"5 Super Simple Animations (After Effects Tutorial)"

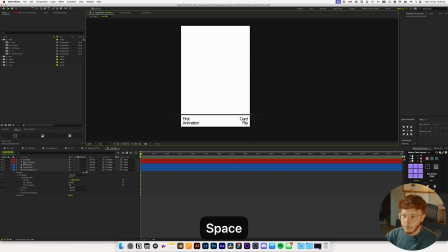And you can do something as simple as that, and then let's maybe add another divider in here. So I'm just gonna hit G again to bring up my pen tool,
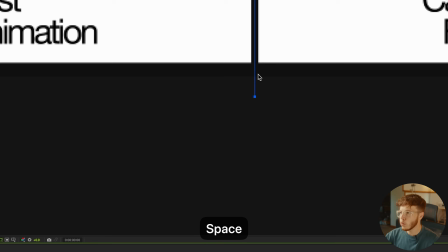and I'm just gonna click and drag, and then we can just move this down and adjust it to be however long we want it.
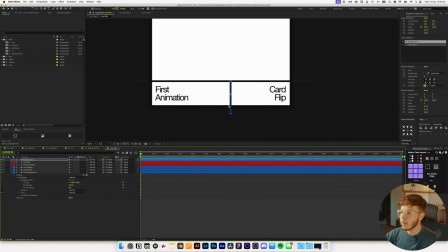We can move the position around, position it exactly where we want. So maybe in this case, just for the sake of it, we'll just move it a little bit closer on this side. Maybe something like that looks pretty good from a spacing perspective.
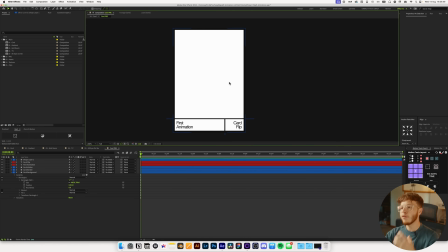And then we can add our main focal point, which is what's gonna be inside the card itself. You can do this a couple of different ways. In my instance, I just use a font. You can also go ahead and use a picture or a shape, so you have a placeholder and you have all that in there.
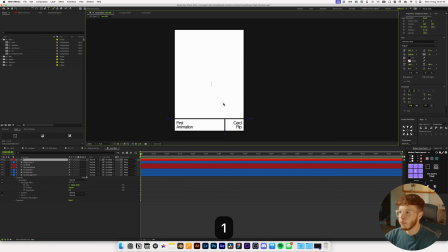But I'm just gonna create a new text here, and I'm just gonna type in 1, and then I'm gonna find a really nice font. But first, I'm just gonna scale this up and center align it. and then just put it right in the middle for now.
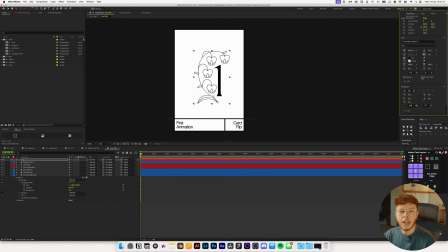This specific look works better with a more decorative font, so like this one right here, which is TT Ramilla's initials. It just looks nicer because it has just that little bit of decorative look to it. You can use a regular font as well, just depends on the look you're going for, but I just felt that this looked pretty good.
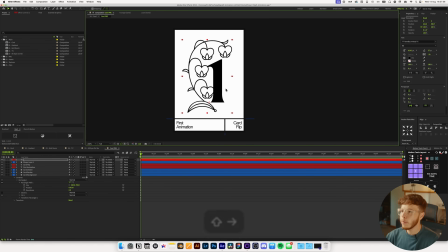And you can position this wherever you want, and the thing about this is you will have to move it depending on the number or the letters that you put in there, just because they will have different looks. So the 4 will be spaced slightly differently than the 1, so you might have to play around with the position a little bit, but the best tip I can give you is to go based,
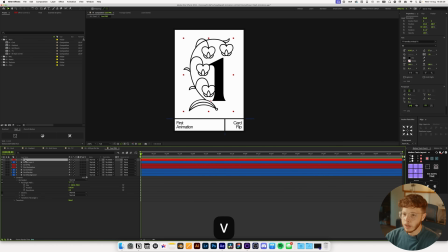or to do it optically instead of actually measuring out. Just what I did for some of them was, let's say this one is pretty big, for example, and I had it covering some at the bottom here, so you can see it just has a little bit of overlap.
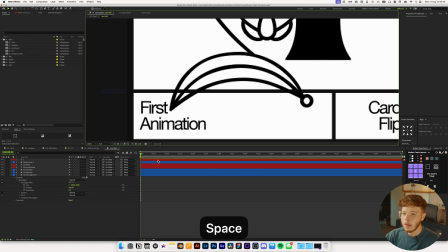And an easy way to just cover that up is actually just go in, hit G to bring up your pen tool, and then just add a fill.
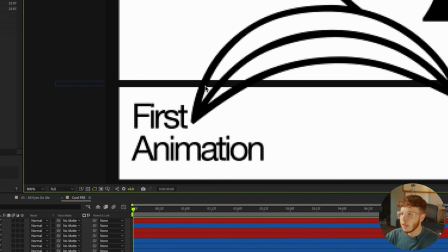And let's just select the background color and remove the stroke from this.
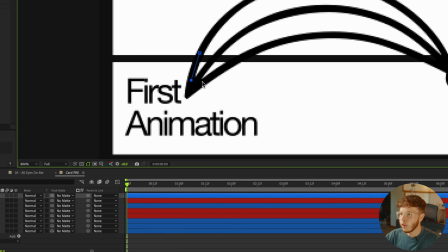And then I'm just gonna draw in the lines here of where this is kind of filled up,
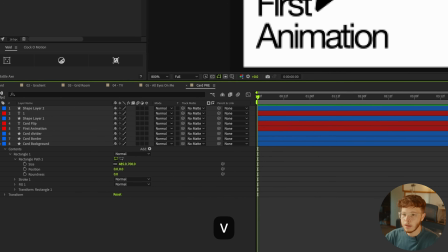so something like that, and then just position it behind our text here,
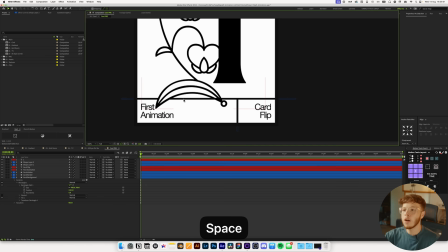or our main, so it just looks like it's actually coming over across that bar and kind of covering that up.
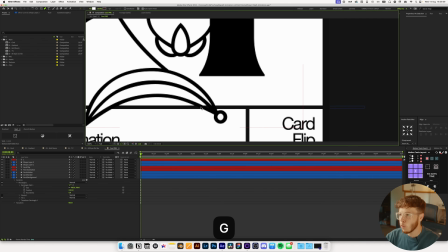Just a nice little detail that just makes it look a little bit nicer and more polished, rather than just leaving it actually being fully overlapped. And of course you want to go in and change these little overlap covers for each one as well,
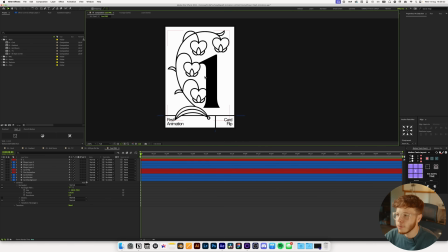but that's just a nice little tip that I would recommend doing, especially because it's so easy. But that's actually it for designing the card. You can do whatever you want to this, but once you have it designed, you can go back into your main composition where you have your card.
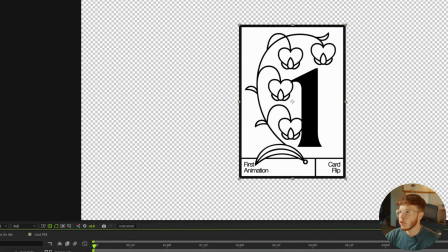And the reason why we created a separate composition for this is so that we just get the borders around this right around it, so we don't have all that extra space.
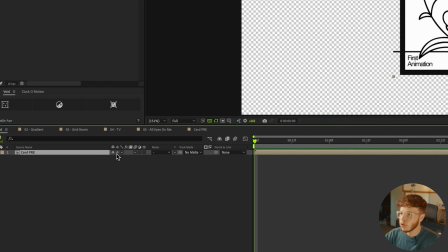And since we worked with shape layers and text, we can enable the collapse transformations, which will then just give us more quality if we scale up.
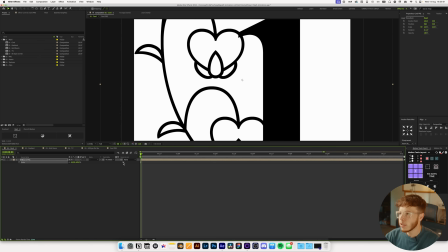So if I scale up a whole bunch, you can see we don't lose any of that quality.
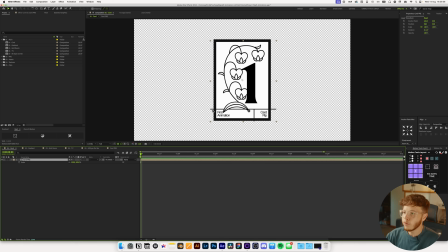Now you will have to go in and adjust the edges of all your shapes, so it kind of depends on the use case, but that's just a good tip if you need to scale up a bunch. In our instance, we don't need it because it's not going to be very big. Let's say you want to create a little bit of a card flourish like I had, where you have them spread.
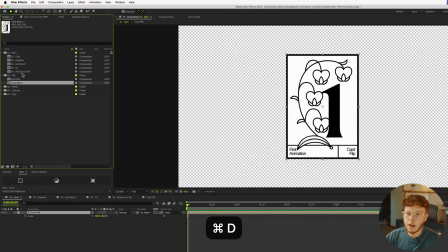Well, that's going to be super easy because we have the pre-comp here, and we can just go in and duplicate it a bunch up in the project window, which will then create true duplicates of our card,
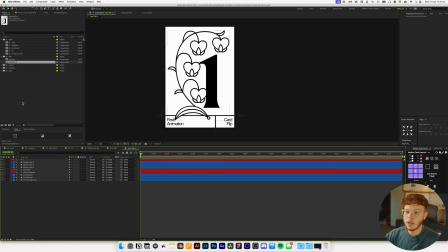so that we can go in and make changes to this. And let's put a 2 instead, and then we're just going to reposition this a little bit, maybe scale this down just a little bit since it's a bit bigger, and move this up, and we can just remove these 2 shapes down here since they're not needed for this.
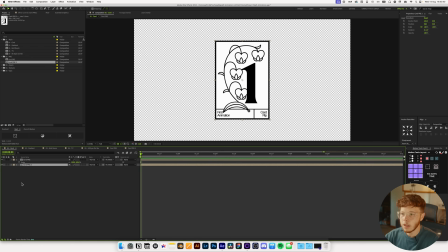But if we go back in here and we can drag in the number 2, so now we have 2 cards. The reason we want to duplicate it up here is because, as I said, you'll be a true duplicate.
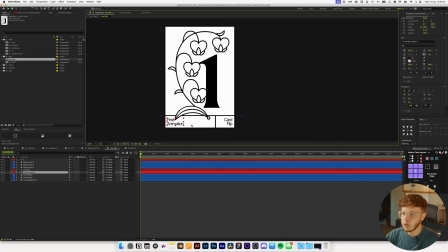If you just duplicate it down here, go in and change it, like let's move the text here, it'll change in both instances.
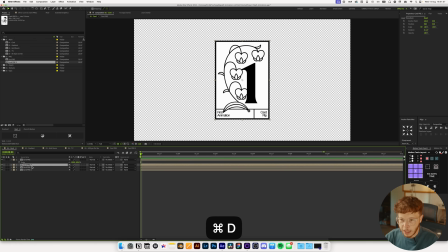So it's not a true duplicate. For the sake of this, I'm just going to duplicate this a bunch of times because you get the gist of it. To create the flourish, there's a couple of different ways that we can go about this.